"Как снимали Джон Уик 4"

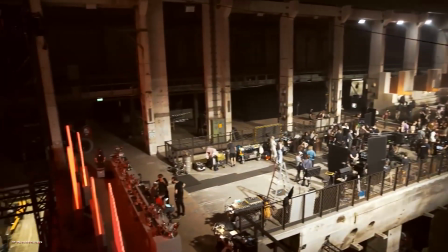[0:05]
You know, when people ask us, how do you keep going with John Wick's, we try to go up in our above the line so it feels bigger.
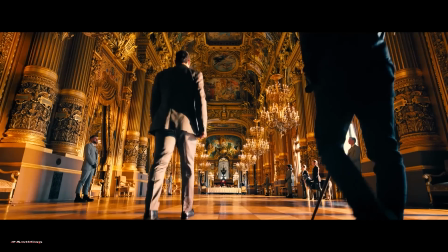[0:12]
Yes, I shoot anamorphic lenses. I shoot in big locations so it feels bigger. Like, I could spend $200 million shooting little rooms.
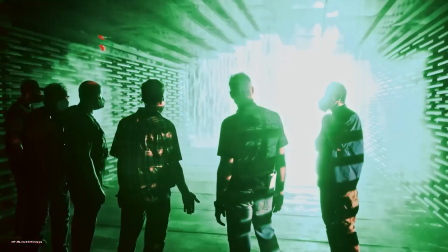[0:19]
The movie would feel smaller even though I had more money. Shooting some of the sets we did makes it feel much bigger than the movie really is.
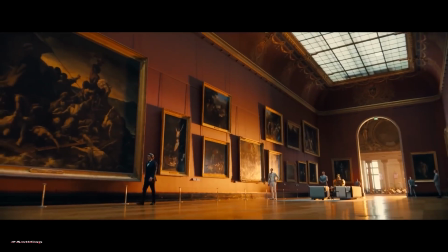[0:27]
And I think that's a little trick.
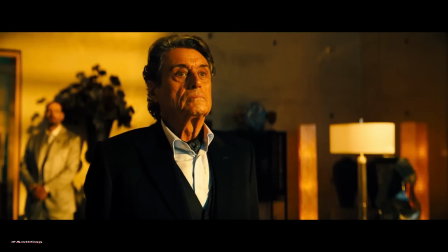[0:33]
It's been a pleasure to do all four of them. I've watched it grow and grow. The budget gets bigger, the sets get bigger. New levels of production design, the scale, the scope, a lot of big rooms, high ceilings.
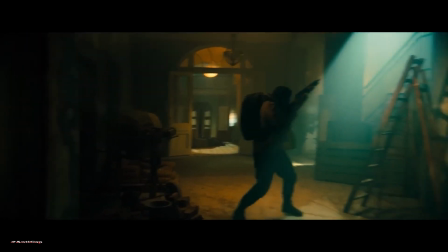[0:48]
Even though they're sets, they feel like real places. The team that built these places is phenomenal, you know, and it just really helps immerse you into that space.
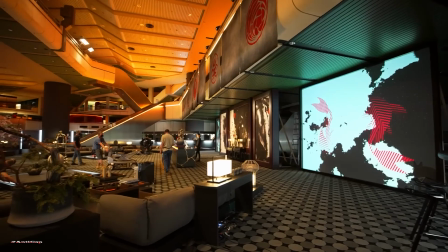[0:56]
I talked to Chad about finding locations that could be anywhere in the world and then treat
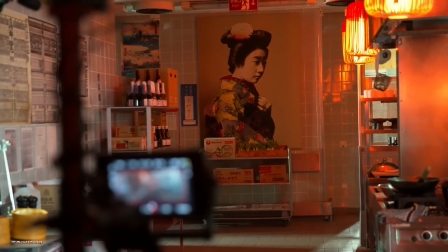[1:02]
it as a blank canvas with the right artwork and the right set dressing and the right lighting.
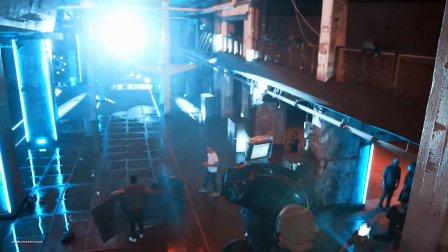[1:07]
Taking what you have and then turning it upside down and creating something.
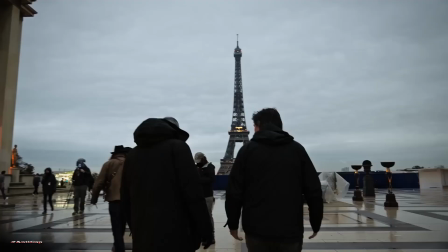[1:12]
So to me, it's a challenge. I love it. Kevin Cavanaugh is a brilliant production designer. He comes up with ideas and he runs it. He'll go off and the next day he'll come back and he just expand it like it's like watching mold grow, just expand.
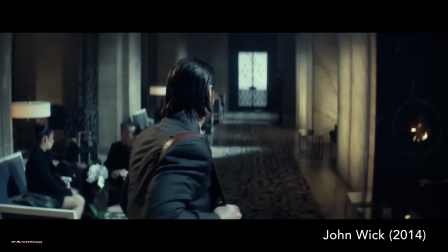[1:26]
Like, oh my God, these are great ideas. We're trying to introduce this world of continentals all over the world.
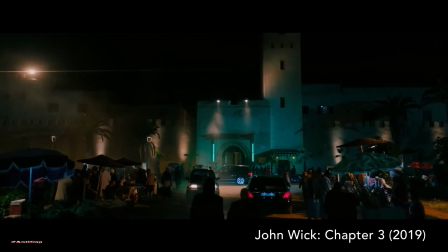[1:32]
And each major city has its own look, its own design, its own style.
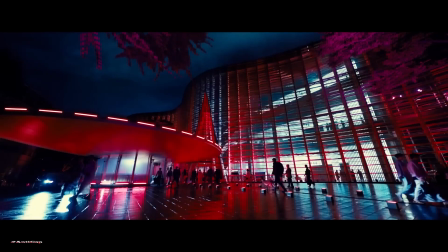[1:39]
Now we've introduced the Osaka Continental in Japan. Osaka interior, that was built in, you know, like an old subway station.
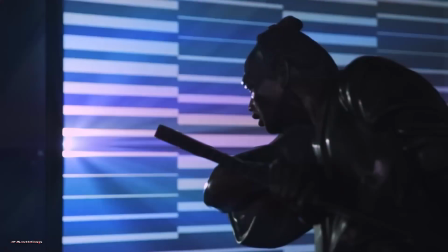[1:47]
I really tried to mix this traditional samurai kind of way of life and
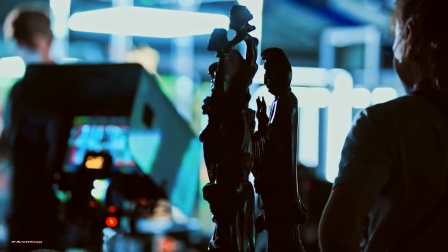[1:52]
their aesthetics and the artwork that dates back to the 1600s.
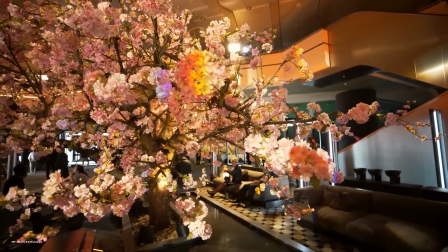[1:57]
I use that as a base, as a foundation. And what can we do to make it modern day, contemporary?
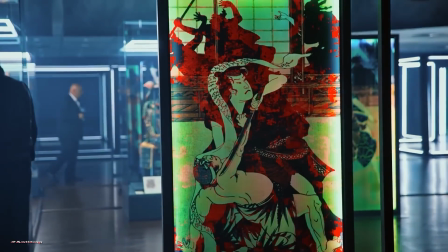[2:03]
So, for example, the exhibit room, I framed all these old, beautiful rice paper paintings
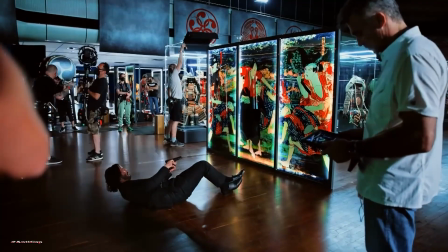[2:10]
and framed them in glass and put modern frames around them and put them all over the place, as a modern art gallery or modern art space would be.
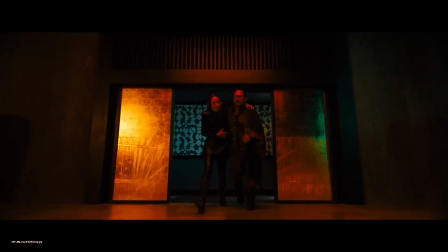[2:22]
That transition from the interior of the hotel to the exterior streets of Osaka,
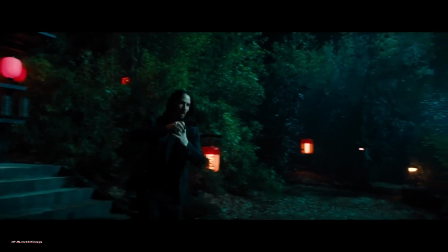[2:28]
we figured it'd be great to have them go through a traditional bamboo Zen garden.
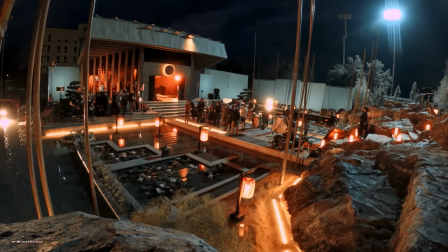[2:34]
We took over about 4 or 5 acres of property, and we created our own bamboo that was shipped in from all over Europe.
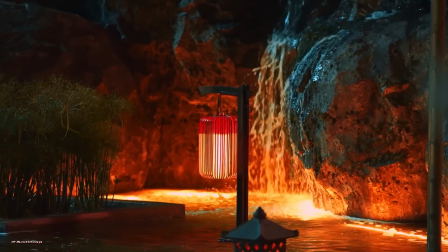[2:40]
We have over 500 sticks of bamboo with waterfalls and a rock garden and cherry trees.
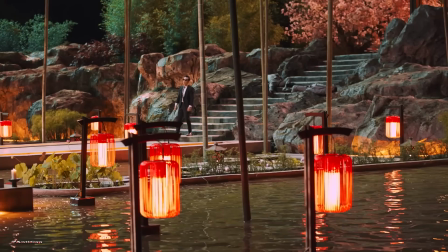[2:47]
We kind of were able to create our own little backyard to the hotel. It was a fun thing to do.
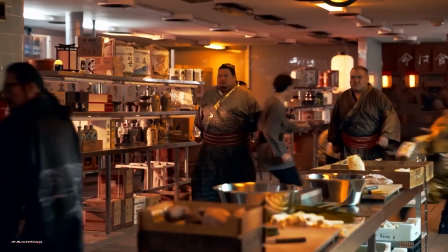[2:55]
I think this is a good John Wick world. I'm enjoying my hotel, Osaka Continental, very much.
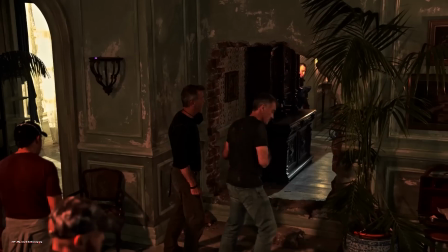[3:07]
It comes down to Chad giving me a challenge of creating obstacle courses and what those obstacle courses could be.
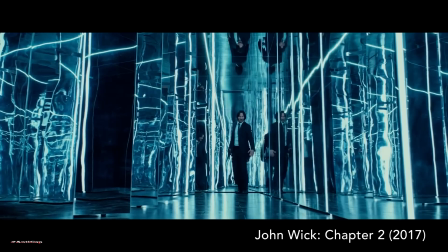[3:15]
In John Wick 2, we had like a mirror set. John Wick 3, we had a glass structure.
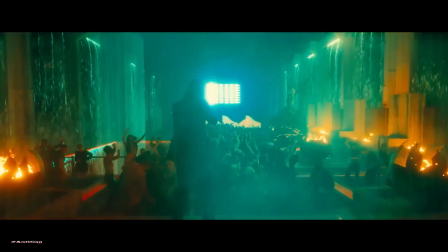[3:22]
So this one, we chose water.
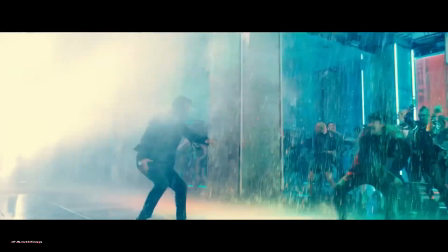[3:26]
Having obstacles in his way that force him through this maze. And that's really what we try to create. We built a massive nightclub. We actually found a 3-story building which had holes going through
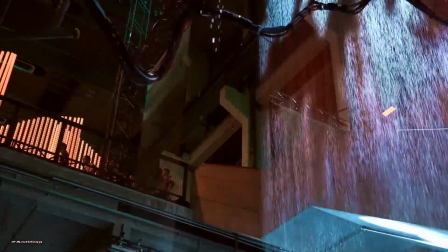[3:42]
the ceiling from the top floor down that we could put all these water features into.
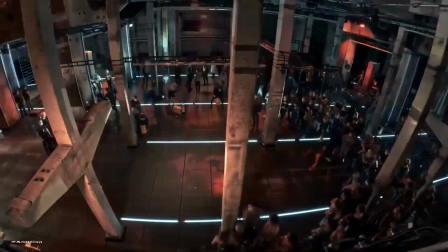[3:47]
On the ground level, we put concrete slabs on top of it that they can actually walk on and work on. But underneath, everything, the whole floor, is filled 1 feet with water.
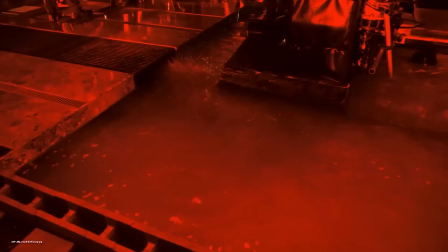[3:59]
So there are a few thousands of gallons of water sitting under the actual floor, you know.
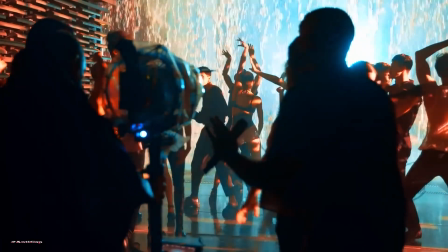[4:07]
And we need this water for all the waterfalls and water curtains.
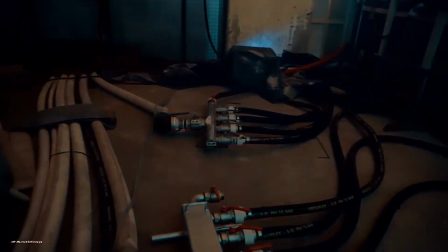[4:11]
We have around about 60 pumps in here in the whole area.
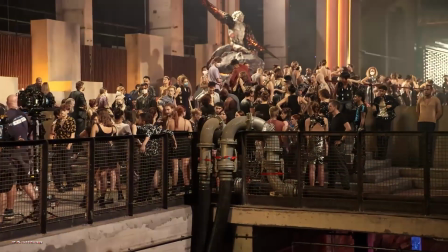[4:16]
And when all the pumps are running, we pump more than 45,000 gallons of water per minute. And that's a lot.
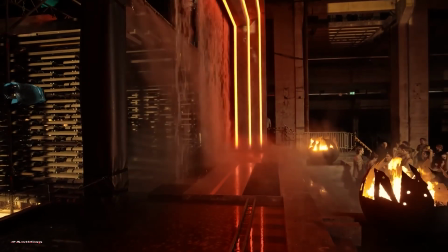[4:31]
Most people will be like, well, you'll either do that with visual effects, but we decided to just go the whole hog and build the whole thing through 3 stories, and it was magnificent.
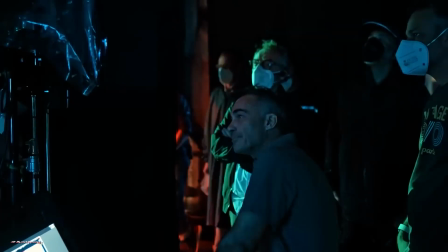[4:39]
It was really important for Chad, you know, to have the water hiding people.
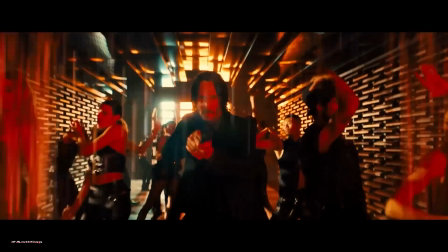[4:45]
It's a bit like hide and seek. They do not know who is behind there.
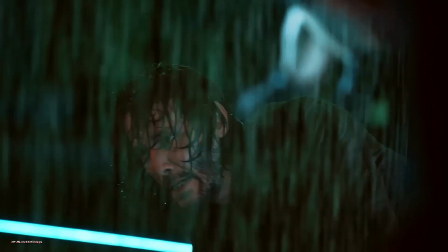[4:50]
It's a friend or it's an enemy. It was just incredibly impressive. And to think, this is my set. This is Killer's set. It was quite exciting.
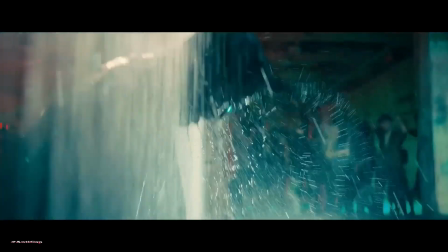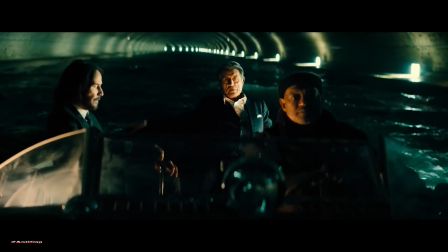[5:08]
It's a big movie. We want it to feel big, lots of scale, lots of scope.
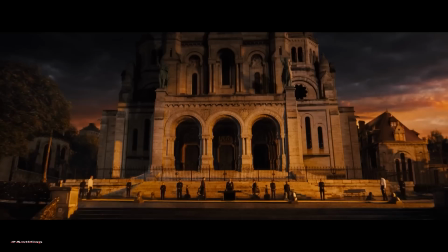[5:12]
So not only are the sets incredible, but we're pushing for really iconic locations in Paris.
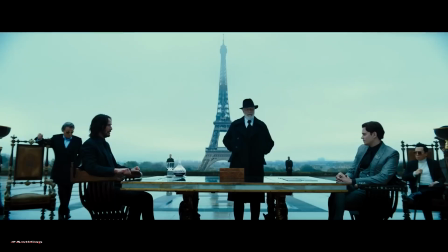[5:18]
We really want it to be spectacular.
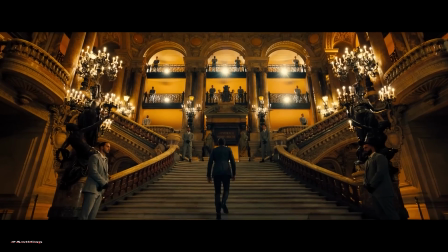[5:20]
I don't think I've ever worked on a production before where I've been in these opulent, over-the-top, exclusive locations.
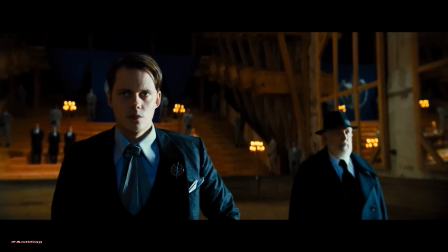[5:27]
I've gotten to shoot at Versailles Stables that they shut down for us. Supposedly it's the most expensive location in all of Paris.
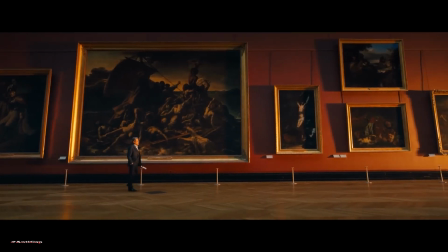[5:35]
They shut down the Louvre, which was amazing.
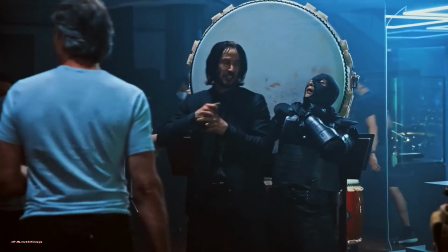[5:39]
For me, it has been such an honor and a pleasure to act in those sets, to be in that cinema.
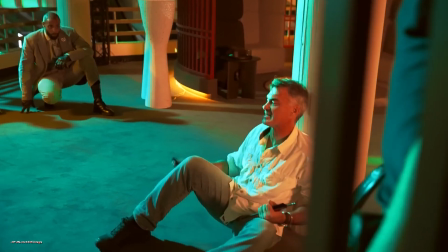[5:49]
What's the Bob Fosse quote? You know, half of directing is coming up with really crazy ideas, and the other 50% is finding people crazy enough to pull them off.
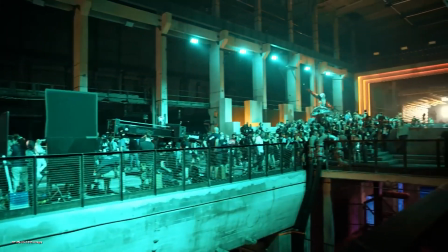[5:57]
I have to get my entire crew of, 100 strong to trust me enough to go down this road and give me everything they got.
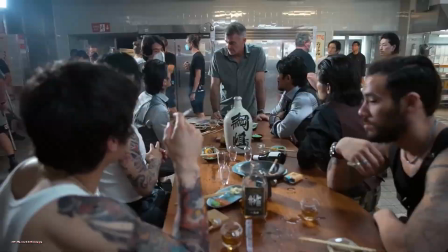[6:03]
I think that's the main thing, is we trust each other enough to step off the cliff together.
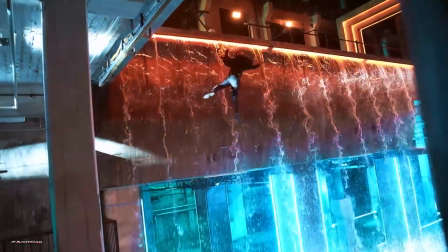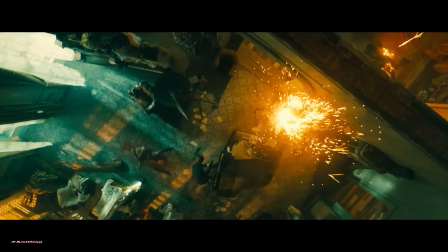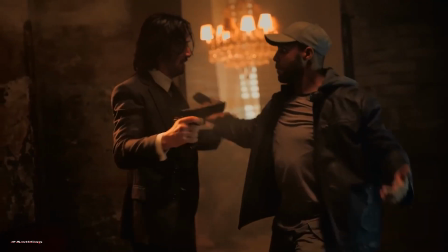[6:18]
Prepping the top shot, you almost had to choreograph all the pieces like a live show.
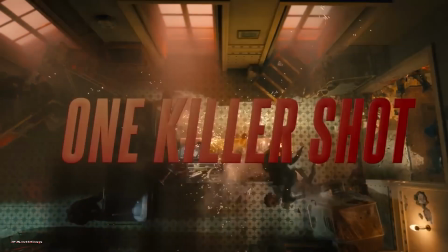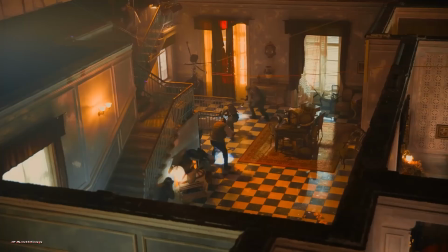[6:29]
I realized this was a whole nother beast because you can't hide in cuts.
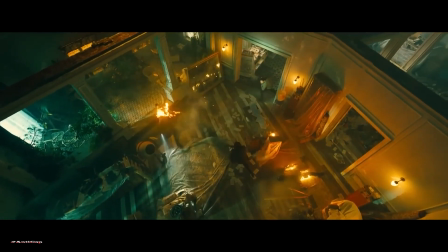[6:35]
The top shot, it's something we never seen in a movie before.
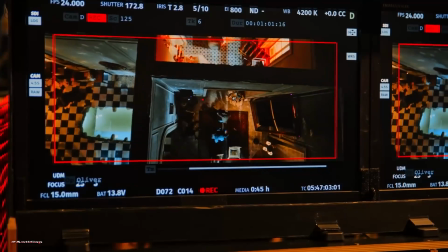[6:39]
We had to work first on models and references from video games because that was really the reference Chad wanted to bring. I say these John Wick films for Chad and I are like we prepare a meal. It's like we're the chefs.
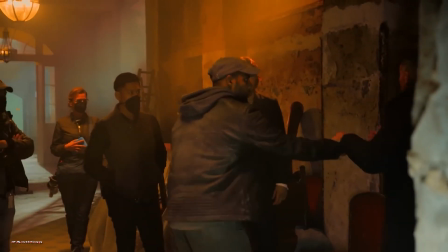[6:58]
He's the head chef, I'm the sous chef. I would find the ingredients, we're putting it together.
Boom, coming around.
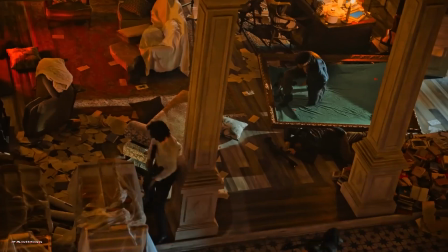[7:11] Now this guy, Keanu's gotta be coming out a little sooner. So flashlight action go.
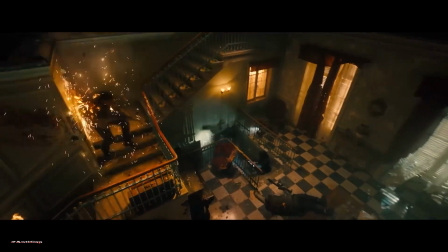[7:15] Go back to the beginning.
It is really more of an art piece, something visually different.
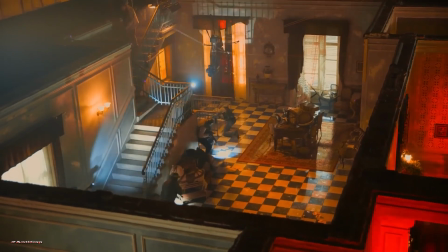[7:23]
The top shot is an amazing sequence. We took a 4-point cable cam, tracking John Wick up the stairs.
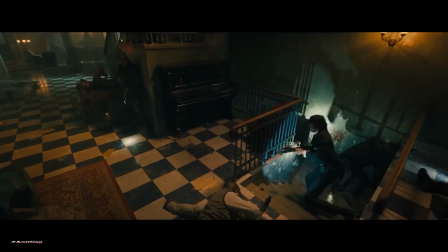[7:29]
It gives us a whole world we really haven't seen before to play with.
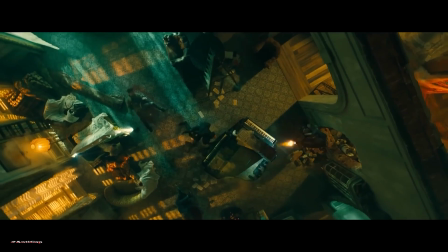[7:33]
You're in the John Wick world, but now we're looking at it differently, and we're having different tools.
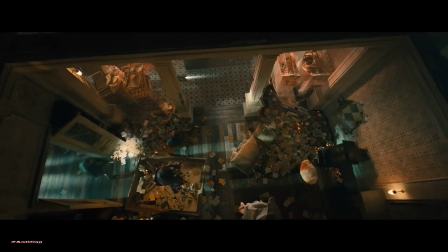[7:38]
You get to see cause and effect. We get to see the bad guys before John Wick gets to see the bad guys.
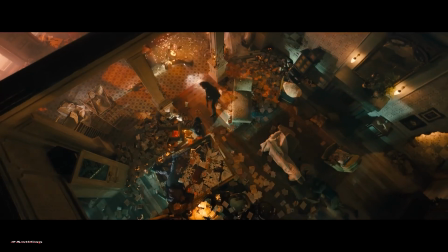[7:43]
Guys coming from the left instead of the right, and from behind him. He's got to move around, he's got to kill 30 people in one shot.
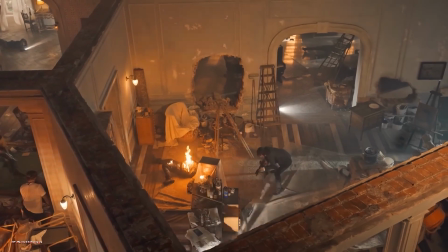[7:50]
Then we have to make a seamless cut to another shot.
30, 31, 32, 33, 34, 35.
Well, now it's how do we hold a top shot, make it interesting, choreograph everything to it.
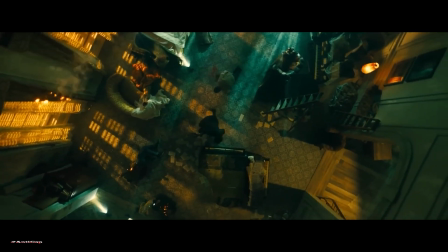[8:04] 41. Cut.
All it was about was finding chances to show Keanu is kind of horizontal so you can see his face.
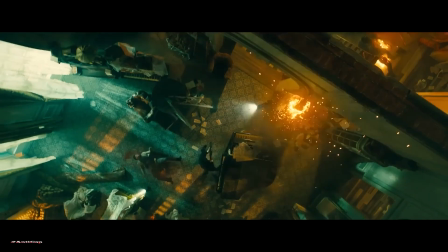[8:13]
Because everything's at the top of his head at this point.